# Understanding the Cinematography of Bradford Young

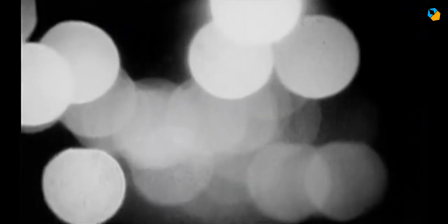Hi, my name is Sareesh Sudhakran and in this video we'll analyze the cinematography of Bradford Young.
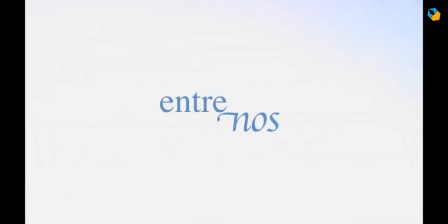The goal is to break down his techniques so you have a starting place to learn more about his work.
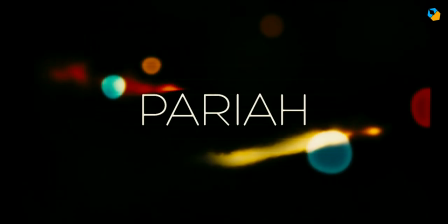Bradford Young is a truly modern cinematographer, pretty much a part of the digital revolution.
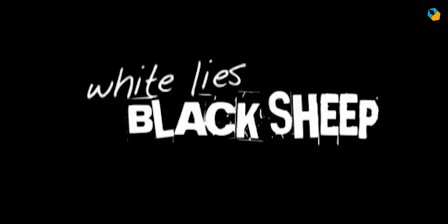Most of the movies he shoots are in digital cameras, typically the Arri Alexa. He changes lenses from project to project to get the look he is after.
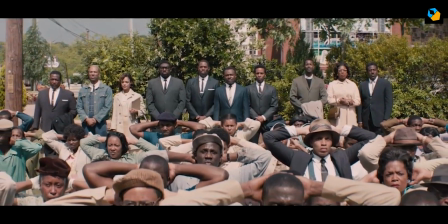He prefers the 2.39 to 1 frame, usually anamorphic, but also Super 35.
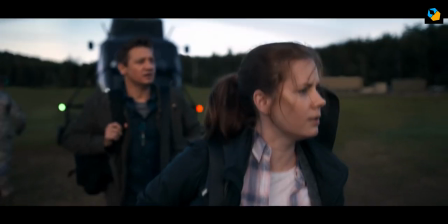He also operates his camera most of the time, whether it be handheld or in dollies.
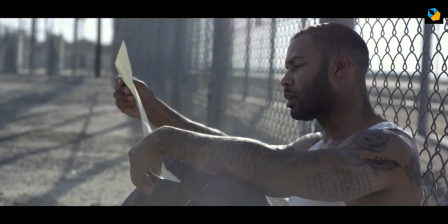What makes him part of the modern DSLR era is his use of the wide open aperture,
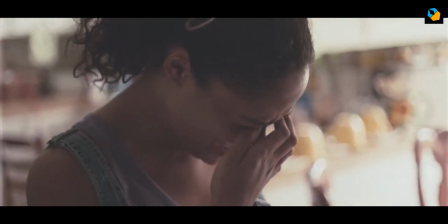like T1.9 on Arrival and the most violent year.
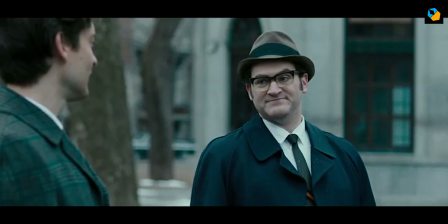On the flashback scenes in Arrival, he also opened up the T1.3 to get a shallow depth of field look, which he prefers as part of his signature style.
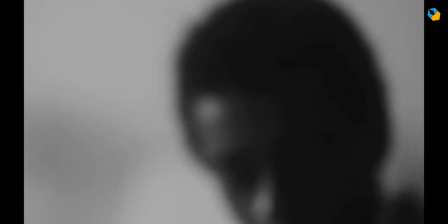The other major style that sets him apart from the crowd is his use of underexposure.
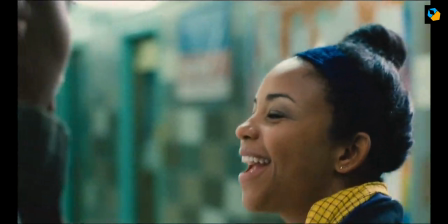He is predominantly influenced by photographers like Ray Dekarava and cinematographers like Wilmos Zygmunt, Gordon Willis and Harris Savides.
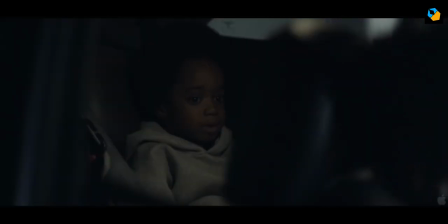He isn't afraid to keep his actors in the shadows, often pushing the boundaries.
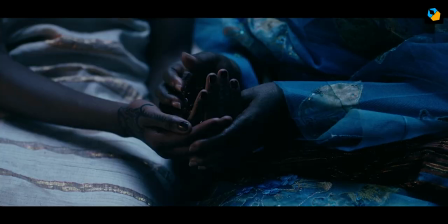When others are afraid to underexpose dark actors, he manages to create beautiful and rich skin tones. tones.
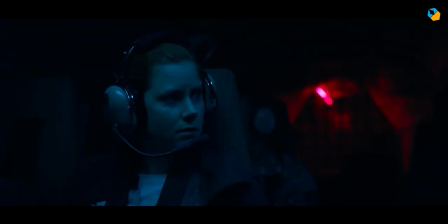These are made all the more beautiful with his use of close-ups, so the faces become landscapes of painted light.
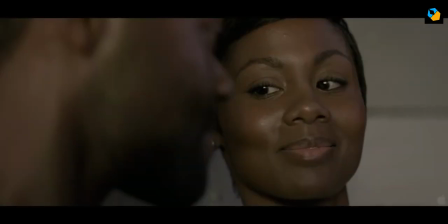It also becomes a reflection of the environment, reflecting back the same mood.
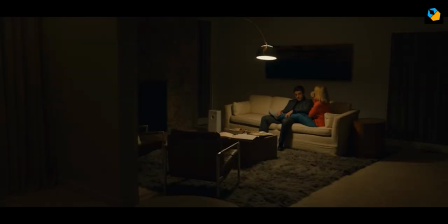Bradford Young tries to stick to practical light sources whenever he can, which doesn't mean he disregards them.
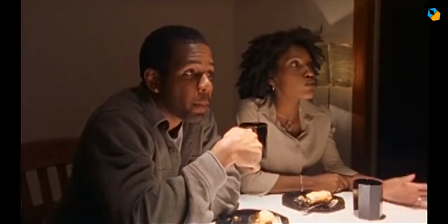Practicals are often designed strategically and enhanced with dimmers and bulbs, specifically designed to create the vibes and atmosphere he's known for.
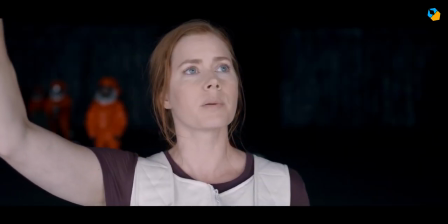When it comes to lighting faces, he loves a super soft light, almost always bounced, rarely direct,
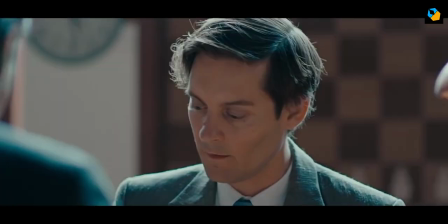and usually always as a book light or some kind of second diffusion to eliminate specular highlights.
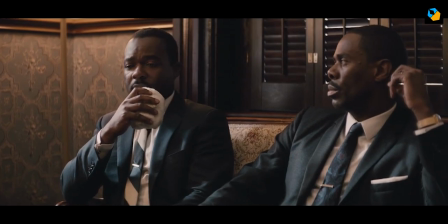He prefers the top light most of the time, and on faces he prefers the top side lighting style or the side lighting style.
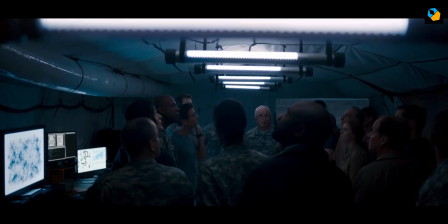He loves to use Kino flows to get his soft look.
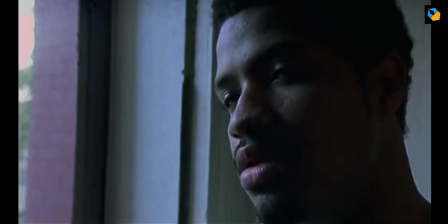The side lighting style is derived from the setting sun, which is also a common source of light in interiors.
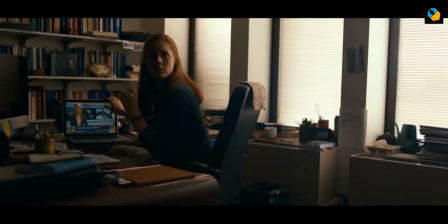Whenever he lights, he tries to motivate the lighting as if from a single source.
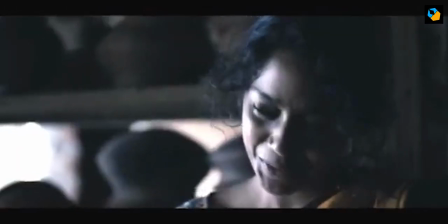This could mean a fixture or two outside the window, or a practical lamp in a room.
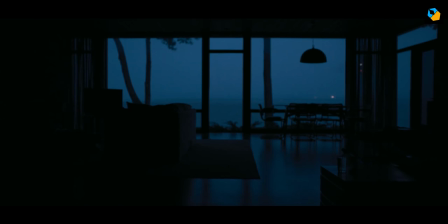His restraint is what delivers the atmosphere.
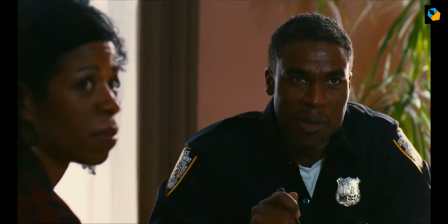He also has the tendency to sandwich faces with light from two sides, or have a rim light on just one side as the only source of light. light.
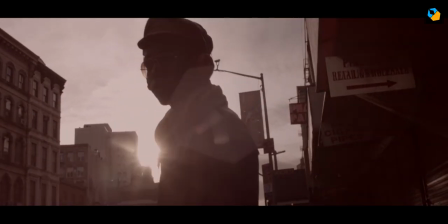He carries this style to exteriors as well, where he tries to light with natural light most of the time.
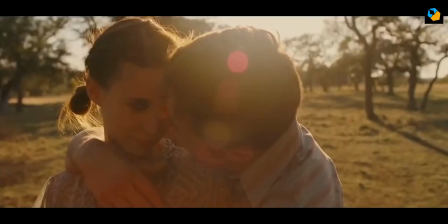This means keeping actors backlit, with their faces slightly under, even for daytime.
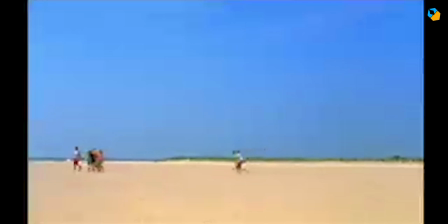He uses both tungsten and HMI sources and exteriors, and tries to shoot at around the 4500 Kelvin mark so he gets a warmer feel overall,
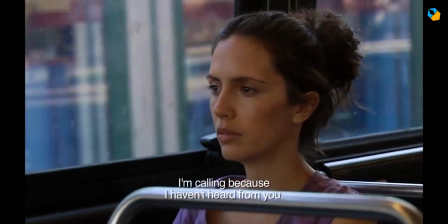while still keeping some of the blue tones for separation.
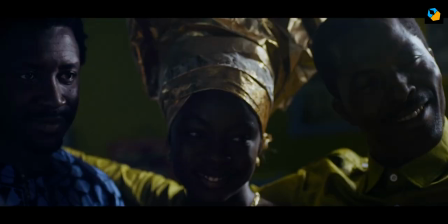He combines amber and cyan colors often, and And this is another indication of the influence of modern cinematography trends on his work.
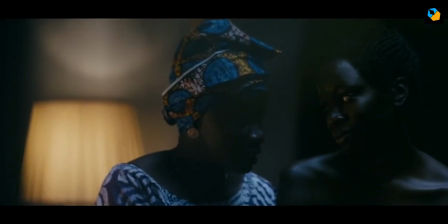His movies are color graded all the time, and he tries to create a pre-looked LUT that he uses on set.
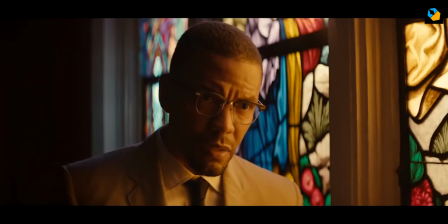As you can see, most of the nuances are achieved on location, and a heavy grade in post would definitely defeat the atmosphere he worked so hard to create.
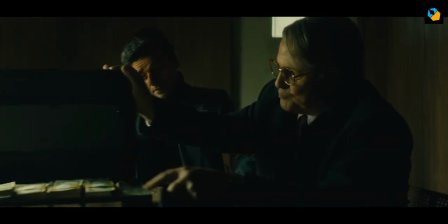It also helps in that the Alexa has excellent dynamic range, and he can raise or lower the shadows without affecting the overall image quality.
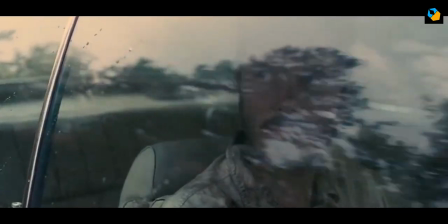I hope this brief video makes you curious enough to learn more about the brilliant cinematography of Bradford Young.
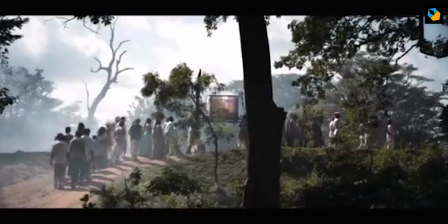Ultimately, what makes him special is his unique ability to take everyday mundane objects and turn it into something extraordinary.
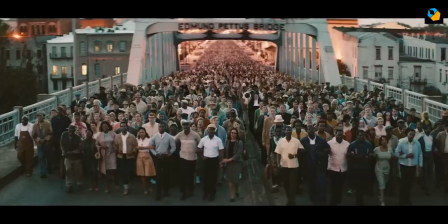He's only getting started, so we can expect great things from him in the future.
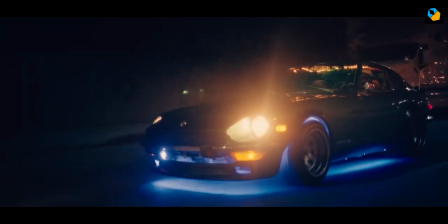Let's watch with bated breath as he explores the darkness to find his core as a cinematographer.
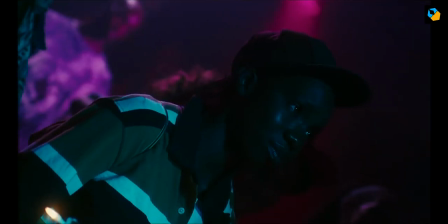The best way to learn more about him is to watch his movies, and from his interviews in the American Cinematographer magazine and elsewhere.
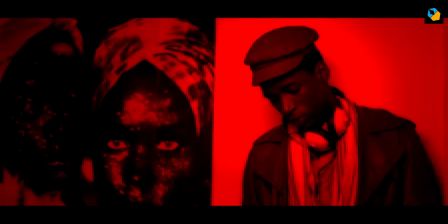An exclusive PDF summary of my notes are available on Patreon. You'll find the link in the description.